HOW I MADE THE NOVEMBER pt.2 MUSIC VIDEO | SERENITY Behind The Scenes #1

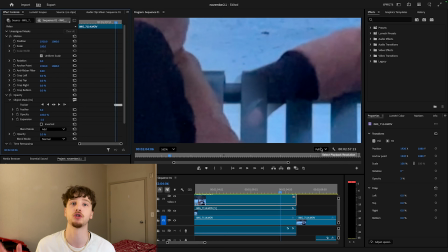[8:04]
If I was doing some sort of like, I'm a ghost or something, then yeah, I would have my hand fade out, but that wasn't the point. The point was to make it look like there was two of me and they were sitting beside each other. And if my hand fades out, that would just take you out of the experience, right?
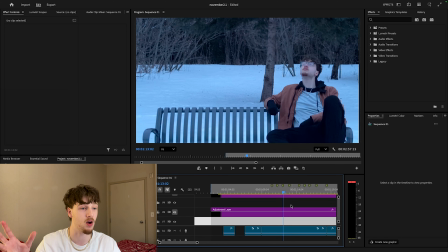[8:17]
Let's move on to the actual effects I had on it, the visual effects that made it look like it was in an old retro TV.
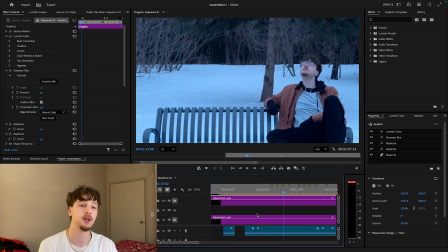[8:23]
So basically, I have 2 adjustment layers and 1 graphic layer. Now this graphic layer is going to be the TV bars that you would see.
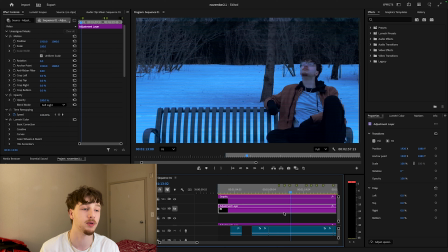[8:33]
So turn that on. It adds these fine little bars. You'll see at the top here, there's a little bit of room, and I'll show you why there's a little bit of room in a second. This layer has multiple, this would be the outer, let me just turn it on and show you.
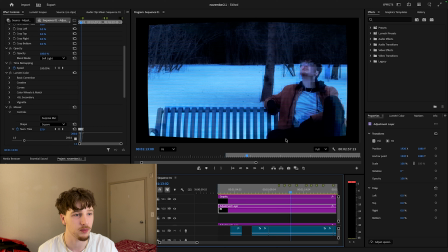[8:48]
This would be the outer edge here, and it just kind of fading around, also adding the kind of square effects to the video. And then this adjustment layer would be the posterizing time, which basically lowers the frame rate, because I filmed this in 60 frames per second.
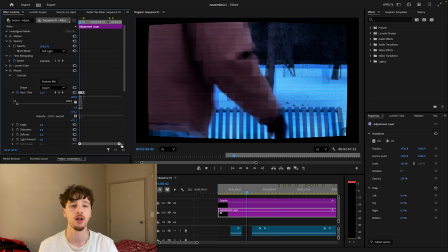[9:04]
This would lower it to whatever I set it to. In this case, it would be 15 frames a second, because I really wanted it to have that like retro kick to it, and a lower frame rate would do just that. It would do the trick that I'm needing it to do, which is make it a retro style. But yeah, so this last adjustment layer is just to have the low frame rate.
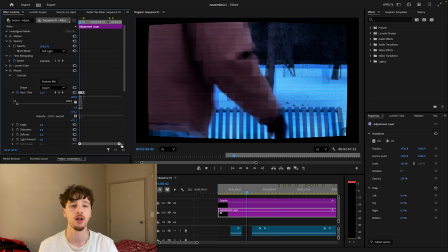[9:24]
But in this adjustment layer, we'll start with the mosaic tool. Now what the mosaic tool is these little squares you see. And you can see here, if I zoom in, however I can do that or not, that's also, I didn't really want to zoom in, so that's chill.
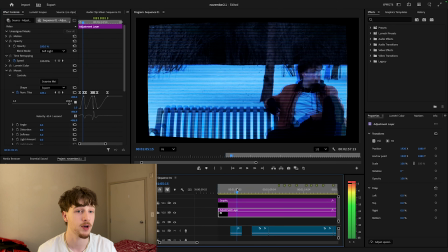[9:42]
No, well, okay, there we go. I have a bunch of keyframes and I put them in easy ease so it flows better. The mosaic effect adds these little squares you see, and it gives it, again, that little retro kick that I wanted. And going up and down here, basically adds more or less the little pixels there.
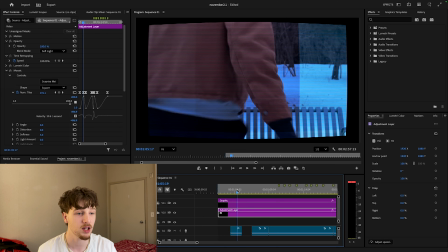[9:59]
So you can see at the bottom, it's just covering the entire screen with pixels. At the beginning of the video, I just wanted to have that little back and forth motion because I just thought it looked cool.
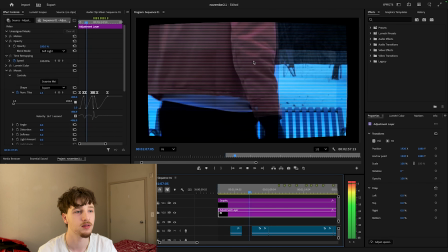[10:08]
Kind of see here. Doing its thing.
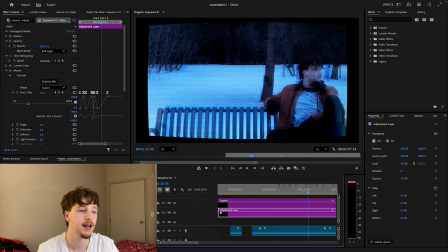[10:17]
Pretty cool. I thought it looked nice, and it just kind of fits the vibe a little bit. It's kind of getting you into that retro style. Then we have the lens distortion. What that is the curvature around the edge of the frame here to give it that little like vacuum sealed TV,
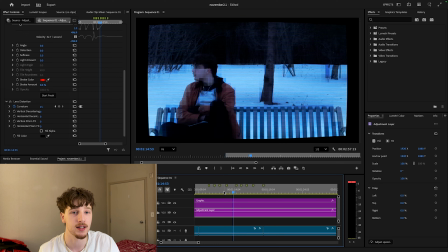[10:36]
whatever that's called, where it's like kind of curved at the front of the screen. So I wanted to kind of represent that same sort of style. It also, what it does is add a little bit of, right there, it's like distorting the sides of me a little bit. So it's like sort of in a sense duplicating me and then lowering the opacity on one of them. So it's just adding like a weird like hollow effect, I guess you could say, because right there you can zoom in, you can see a little bit of the background of the snow there while also having a little bit of me in there. It just adds, I really wanted to have like a kind of chromatic aberration to it, which is like the RGB kind of near the edges gets more. It's kind of cool, but I couldn't figure out a way to do that. Also, I figured it looked pretty good as is there. I also apologize if I'm explaining this poorly because this is just kind of how I learned it. This was my learning style.
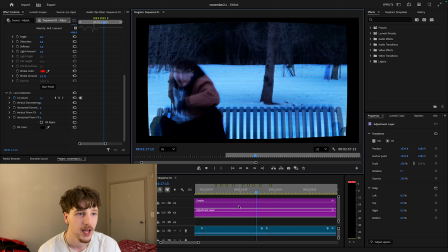[11:28]
So the way I explain it is kind of the way how I learned it, right? So the definitions I'm giving you might not be the exact definition. So don't just take everything I say with a grain of salt. This is just how I made my file.
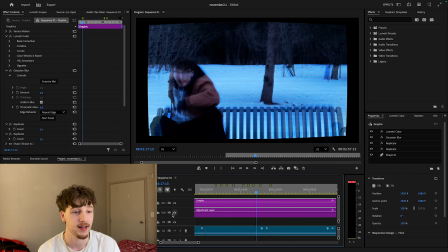[11:40]
And yeah, so now that I have this lens distortion, and this kind of explains why there was a little bit of a gap here with the TV lines,
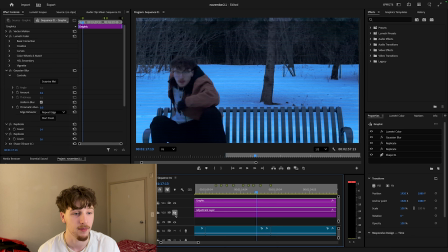[11:48]
is so I could move them down so I have more room to put the rest of the TV lines down here,
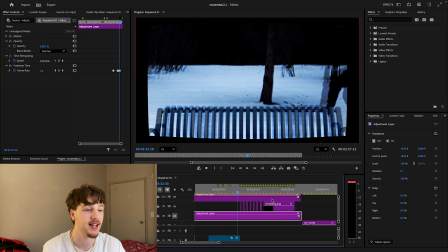[11:53]
and the lens distortion covers the blank space there. For the final part for my video, I have the November part 2 text graphic sign and also the Your Way. So I have the posterized time below. So basically anything below the adjustment layers is what the adjustment layer affects.